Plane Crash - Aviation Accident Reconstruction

brief video, I'm going to explain how we took very poor surveillance video of a plane crash near Tampa, Florida, and used 3D animation and video analysis to create exhibits that helped secure a defense verdict in a very difficult case. Before we continue, viewer discretion is advised, as I will be showing surveillance footage of a plane crash in which 2 individuals did not survive.
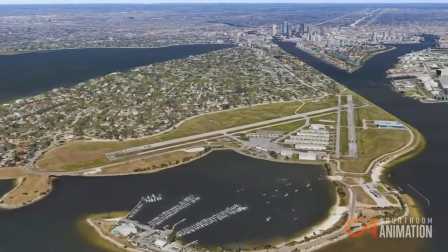40s
This event occurred at a small airport in Florida that has 2 intersecting runways.
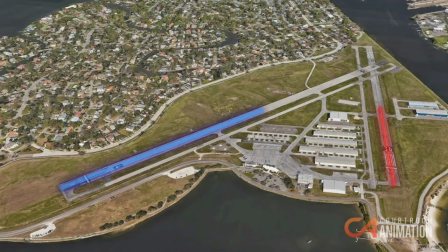46s
2 pilots attempted to take off at the same time, and one of the pilots had to perform an evasive maneuver to avoid striking the other aircraft.
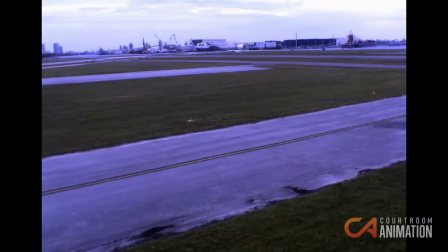57s
Surveillance footage taken from the airport shows the moment that the 2 aircrafts leave the runway. One pilot makes an evasive maneuver to avoid the other aircraft, and sadly cannot regain control of his craft. While the surveillance footage seems to tell the complete narrative,
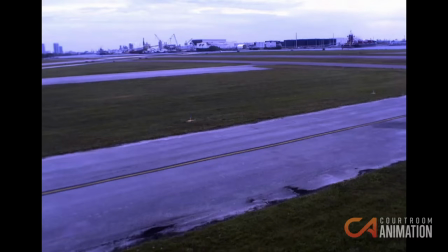73s
the defense counsel retained our team at Courtroom Animation to recreate the footage from other perspectives in order to understand the entire story.
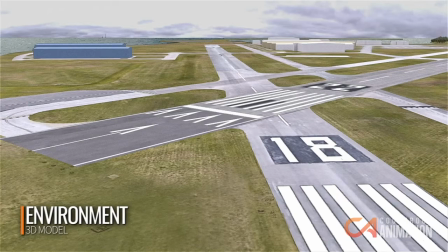81s
In order to recreate the event in a scientifically accurate way, we first create a 3D model of the environment.
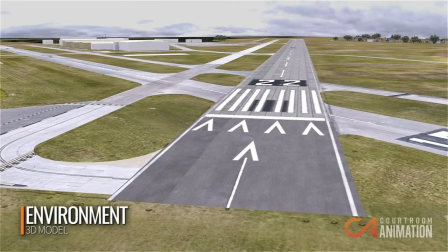89s
In this case, we used architectural blueprints and satellite data in order to recreate the environment. On other cases, we often use laser scan or point cloud data to accomplish this task.
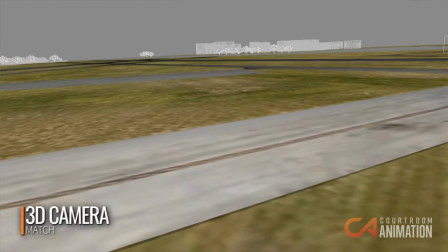102s
Next, we create a 3D computer-generated camera within our 3D model. This 3D camera is located at the exact same position as the surveillance camera was in real life, and also has the same orientation, focal length, and all other physical parameters of that camera.
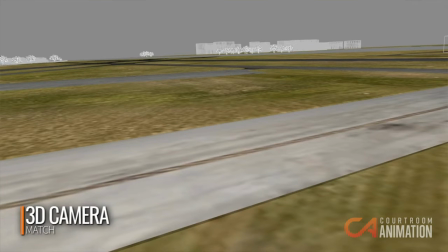122s
We are now looking at our accurate 3D model through our accurate 3D camera.
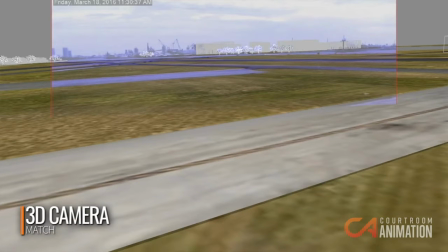128s
We now overlay the source surveillance footage on top of our 3D world, and you can see how well they match up. Finally, we are able to place 3D models of the aircrafts at the exact same positions as they were caught on the surveillance camera.
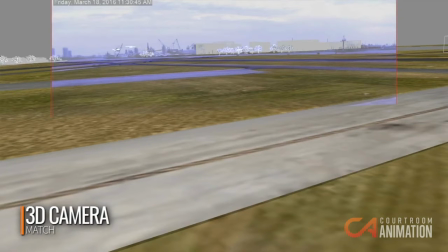145s
You can see how closely the 3D models match the motion of the aircrafts in the video. There are a few other technical steps to validate the accuracy of the recreation, but this is essentially the entire process of recreating the surveillance footage.
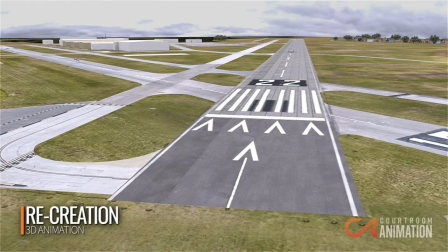162s
What is so powerful about this is that we can now view the event from any perspective. What was once a crash seen only from one vantage point can be seen from an infinite number of perspectives.
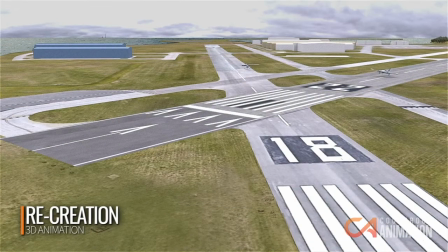175s
As we begin to view the event from other perspectives, the motion of the aircrafts and the closeness of their proximity becomes more apparent.
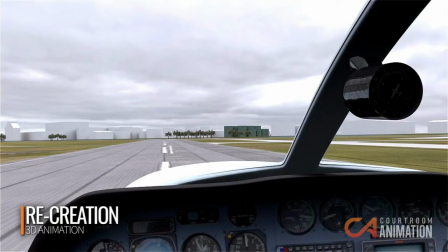185s
The most powerful view we created for trial is from the pilot's perspective. When the viewer sits in the cockpit, in the pilot's seat, he begins to understand how little time the pilot had to react.
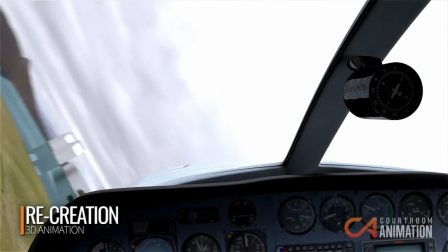198s
The pilot saw an unexpected object coming from his right and made an evasive maneuver to his left.
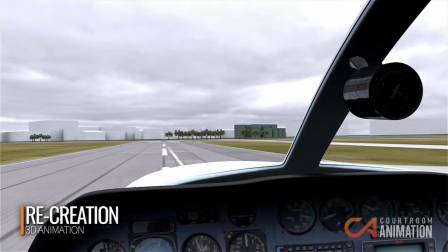204s
While we as viewers may not be pilots, we have enough experience driving cars to understand that human tendency to steer away from danger.
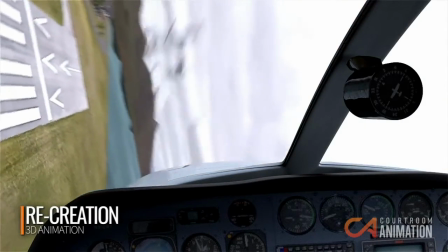213s
Unfortunately, physics was against the pilot, and he was not able to regain control.
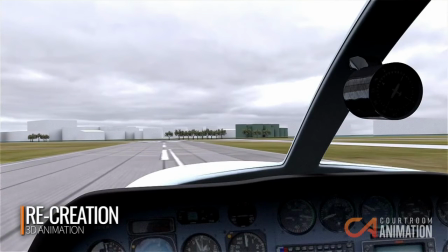219s
The animation from the pilot's point of view creates understanding and empathy within the jurors,
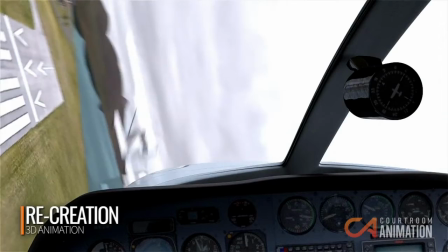225s
something that could never be accomplished when viewing only the surveillance footage. In this case, that understanding led to a defense verdict. These same techniques of video analysis, 3D camera matching, and 3D animation can be used for any case that has surveillance footage, whether it's from a surveillance camera, a cell phone, a police body-worn camera, or any other device that takes video or pictures. We can recreate the events with extreme accuracy and show them from any perspective.